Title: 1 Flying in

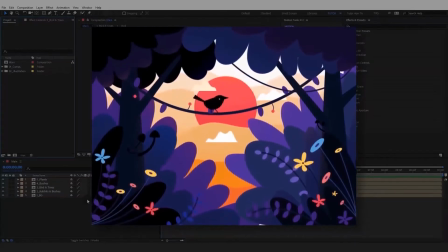[0:00]
Welcome to the Expressive Bird Masterclass lesson number 1. In this lesson, we'll animate the main object in our composition, the bird.
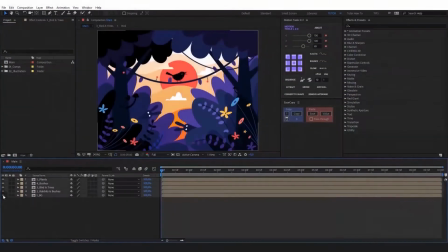[0:09]
And let's get to the project itself. Find the comp, named 3 Bird and Trees, and open it.
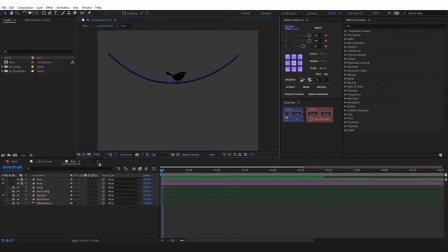[0:16]
Open the bird comp. In this lesson, we'll be working in this composition. Let's quickly go over what I've prepared for you and what we have to work with. Our bird, a fruit which the bird will fly to and pick up. The bird's big wing will need it to animate the bird flying.
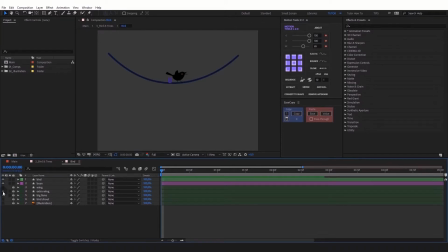[0:37]
An additional wing for dynamic turns and sharp movements of the bird. Determine the location of the bird.
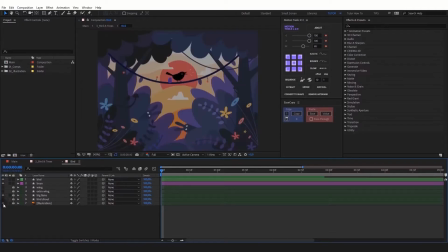[0:47]
The bird's tweeting will animate that later. And the source file of the illustration to see what our bird will look like in the whole composition. This lesson will be the most extensive and important in this masterclass.
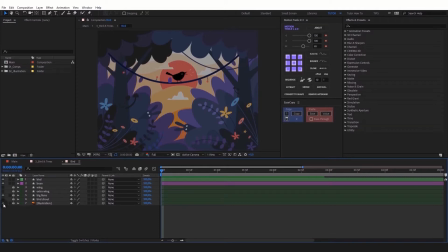[1:02]
Therefore, to make it easier for you to navigate, I divided the bird animation into 5 logical parts.
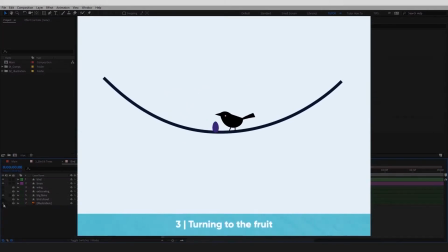[1:09]
The bird flying in, the bird tweeting, the bird turning to the fruit, the bird picking the fruit, the bird flying away. Let's get to part 1.
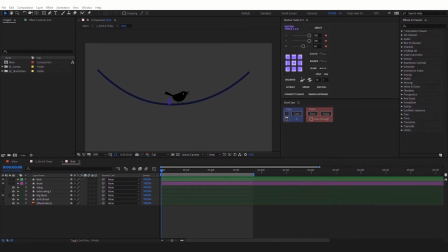[1:24]
Let's animate the bird flying in. Let's set the main positions of the bird that we've got planned.
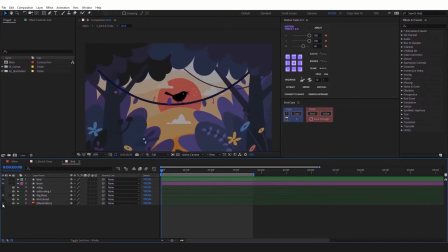[1:30]
Turn on the illustration source layer. Select the layer with the bird. Set a position keyframe and place the bird where the beginning of its flight will be.
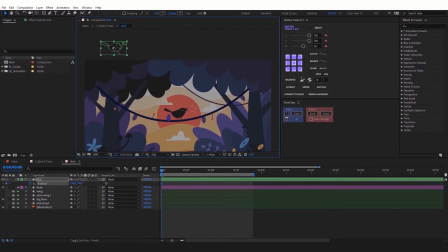[1:42]
I want it to fly out of the branches of the trees on the left. Let's go a little further in the comp and move the bird here. Move 5 more frames and place the bird to the left. And another 5 frames, move it onto the liana.
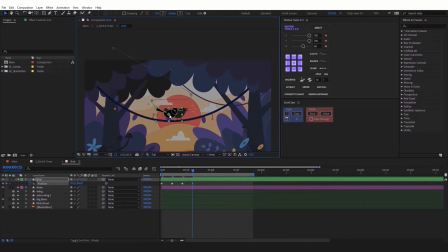[2:02]
Please note that I moved her closer to the fruit because I know that I wanted to turn around its head. And I want that to happen not too far away from the fruit. Let's see what we got.
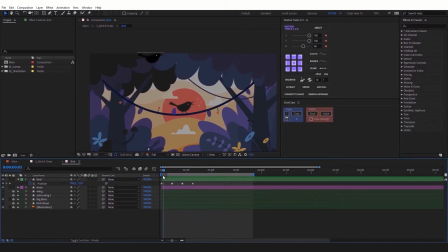[2:19]
Okay, that's not perfect since the bird is moving in straight lines,
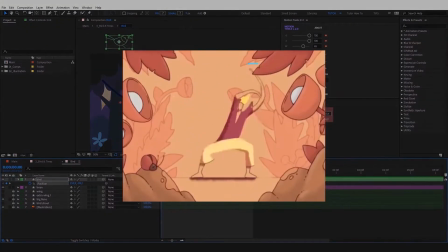[2:23]
whereas more natural movements tend to follow a curved path, and the animation should follow that as well.
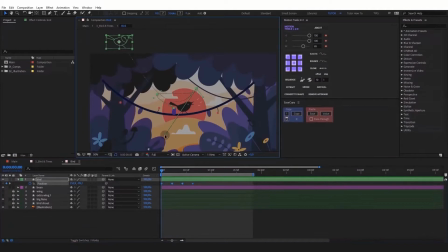[2:30]
Therefore, let's make the bird's path curved. In order to move only one Bezier handle, drag it holding down the Alt key.
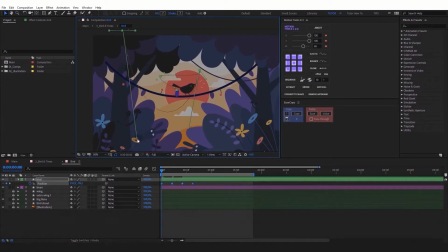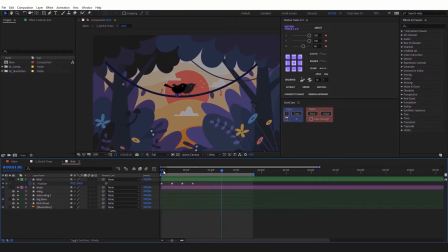[2:52]
Let's play back what we did. The trajectory is there, but it still doesn't look natural. We need to adjust the speed of the flight. To do this, we need to understand 2 animation principles: timing and spacing.
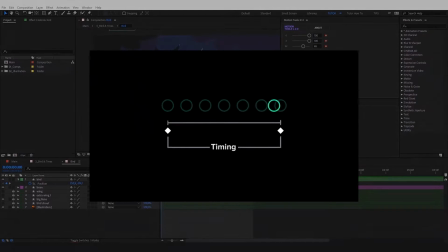[3:09]
Timing is how long things are happening. It's the number of frames between the keyframes.
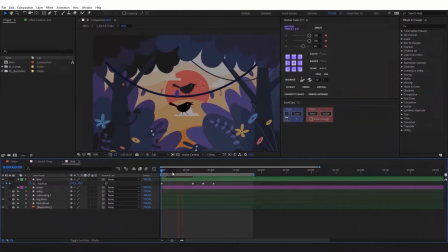[3:14]
If I move these keyframes to the right, then the movement between keyframes 1 and 2 will slow down.
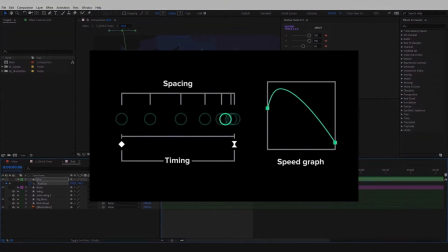[3:23]
Spacing is the nature of the movement. It can speed up or down to make movement smoother. In After Effects, that's what easing does. Let's easy ease the keyframes first.
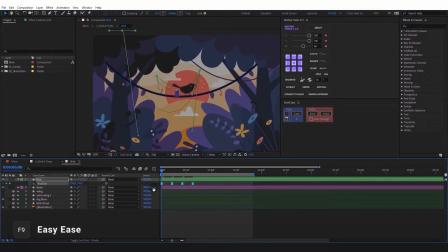[3:36]
Select them, press F9 and go to the graph editor.
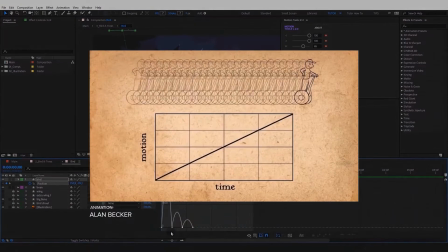[3:42]
One of the rules of animation is to soften the beginning and the end of the movement. The movements of the human body and of most other objects take time to pick up the speed and then to stop. For this exact reason,
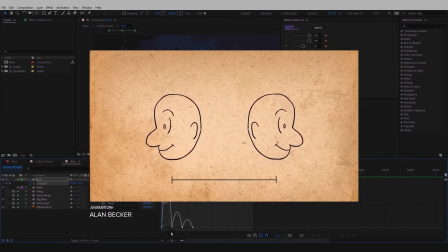[3:55]
the animation looks more realistic if it contains more drawings at the beginning and the end of the action emphasizing the main positions, and fewer drawings in the middle of the movement.
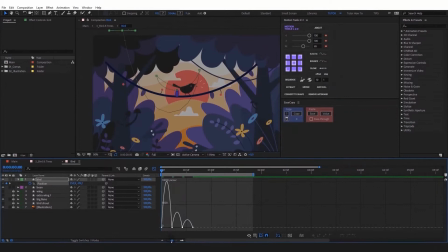[4:06]
I want the bird to fly in as sharp as possible and then slow down at the end, so we should move the handles to the left. Then I want a smooth speed up and a smooth slow down, so we should move the handles towards the center.
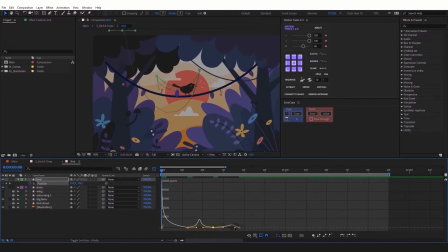[4:22]
And for the landing, let's shift the graph to the right to let the bird gain some speed. Let's play the animation. Everything happens way too quickly, and we can't even see the changes in velocity.
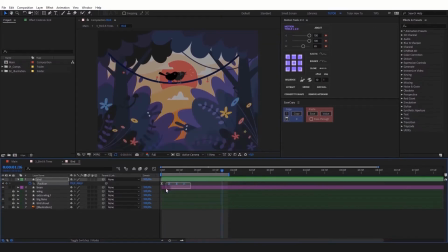[4:35]
Let's adjust the timing.
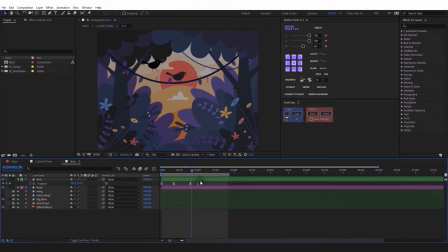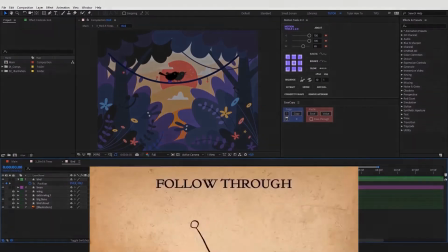[5:08]
Already better, but there is no follow-through action. The bird can't just stop sharply in one moment, it looks unnatural.
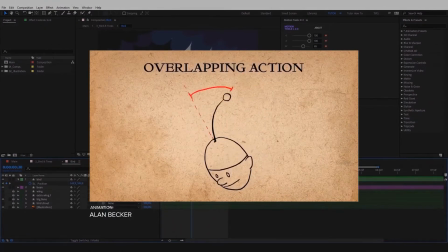[5:16]
Some parts of its body should still continue to move by inertia for some time, even after it stops.
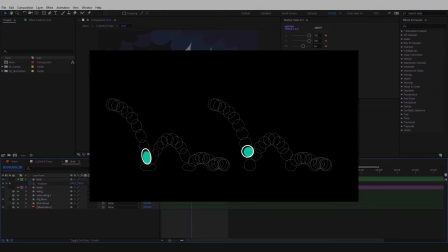[5:22]
Furthermore, the bird might also jump a couple of times slightly to suppress the energy that continues to push it forward.
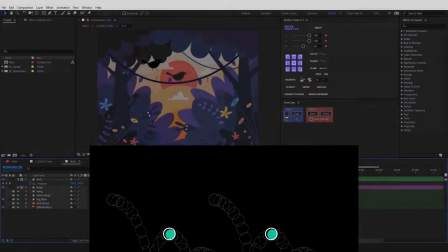[5:28]
That's also one of the principles of Disney animation. Let's apply this to our bird.
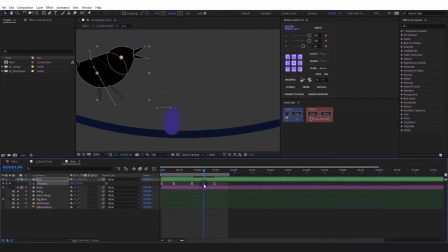[5:35]
Add 2 more keyframes, make the arc movement trajectory, and adjust the easing. This action takes some time, so I'll speed up this part.
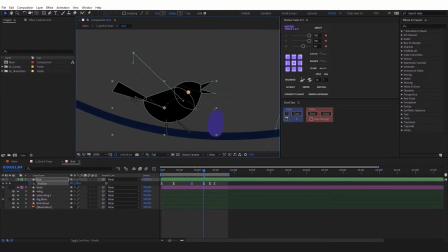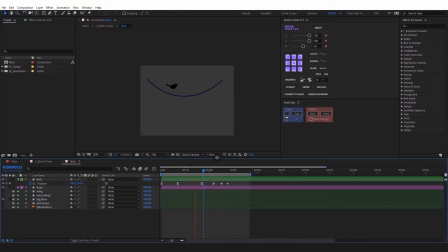[6:02]
Here's what we got. So we sketched out the main dynamics of the bird's movement. Now it's time to set the main poses. Let's adjust the second key pose. Let's animate the rotation along a path.
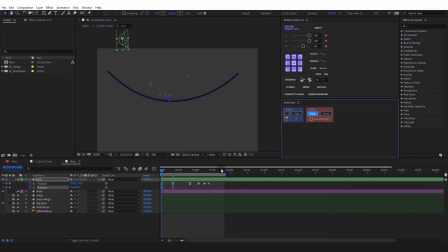[6:22]
Copy the easing from the position and apply it to the rotation. Duplicate the layer. We need to mirror the bird and make it turn with its body around the head.
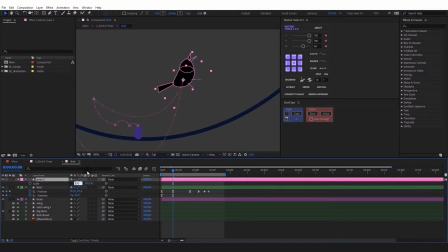[6:38]
Let's get to it. Select the scale property. Let's make it -100. We mirrored the bird. Now let's adjust the bird to the position we have in mind.
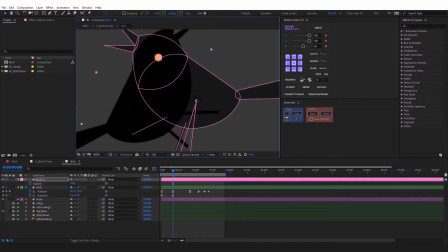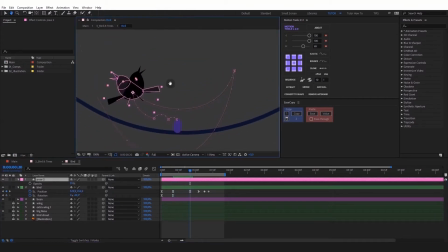[6:57]
Let's set another position. Duplicate the layer with a pose. Select the scale property. Switch the bird back to the previous position.
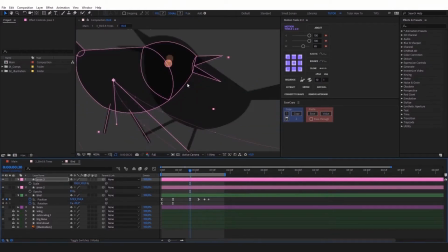[7:08]
Turn off the main layer for a bit. Adjust it again according to the head.
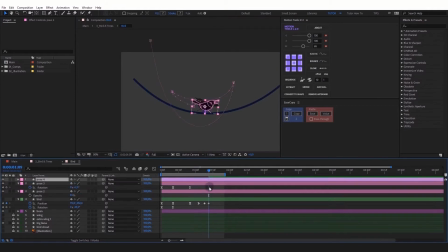[7:20]
And finally, let's set the final position. Let's duplicate the third pose and set the rotation to 0. Now, remove keyframes on each pose. For the second, these.
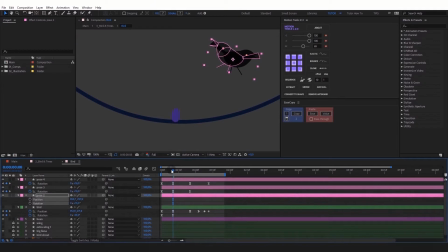[7:38]
For the third, these. And for the fourth, these.
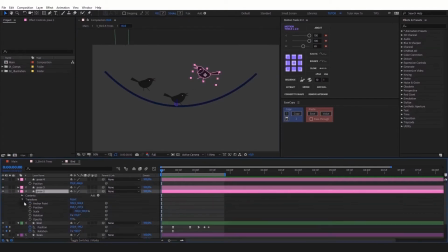[7:48]
And turn off the bird's legs on the second and third pose because they shouldn't be visible during the flying parts. The key poses are ready. Let's clean up the comp a bit. Transfer the layers with the poses onto the main layers.
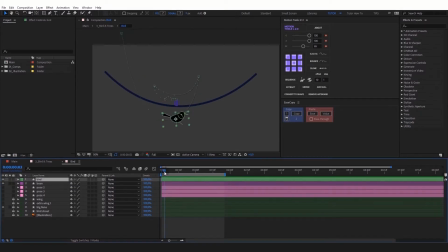[8:06]
Before we begin the animation, let's break the bird into 3 different parts: the body, the tail, and the legs.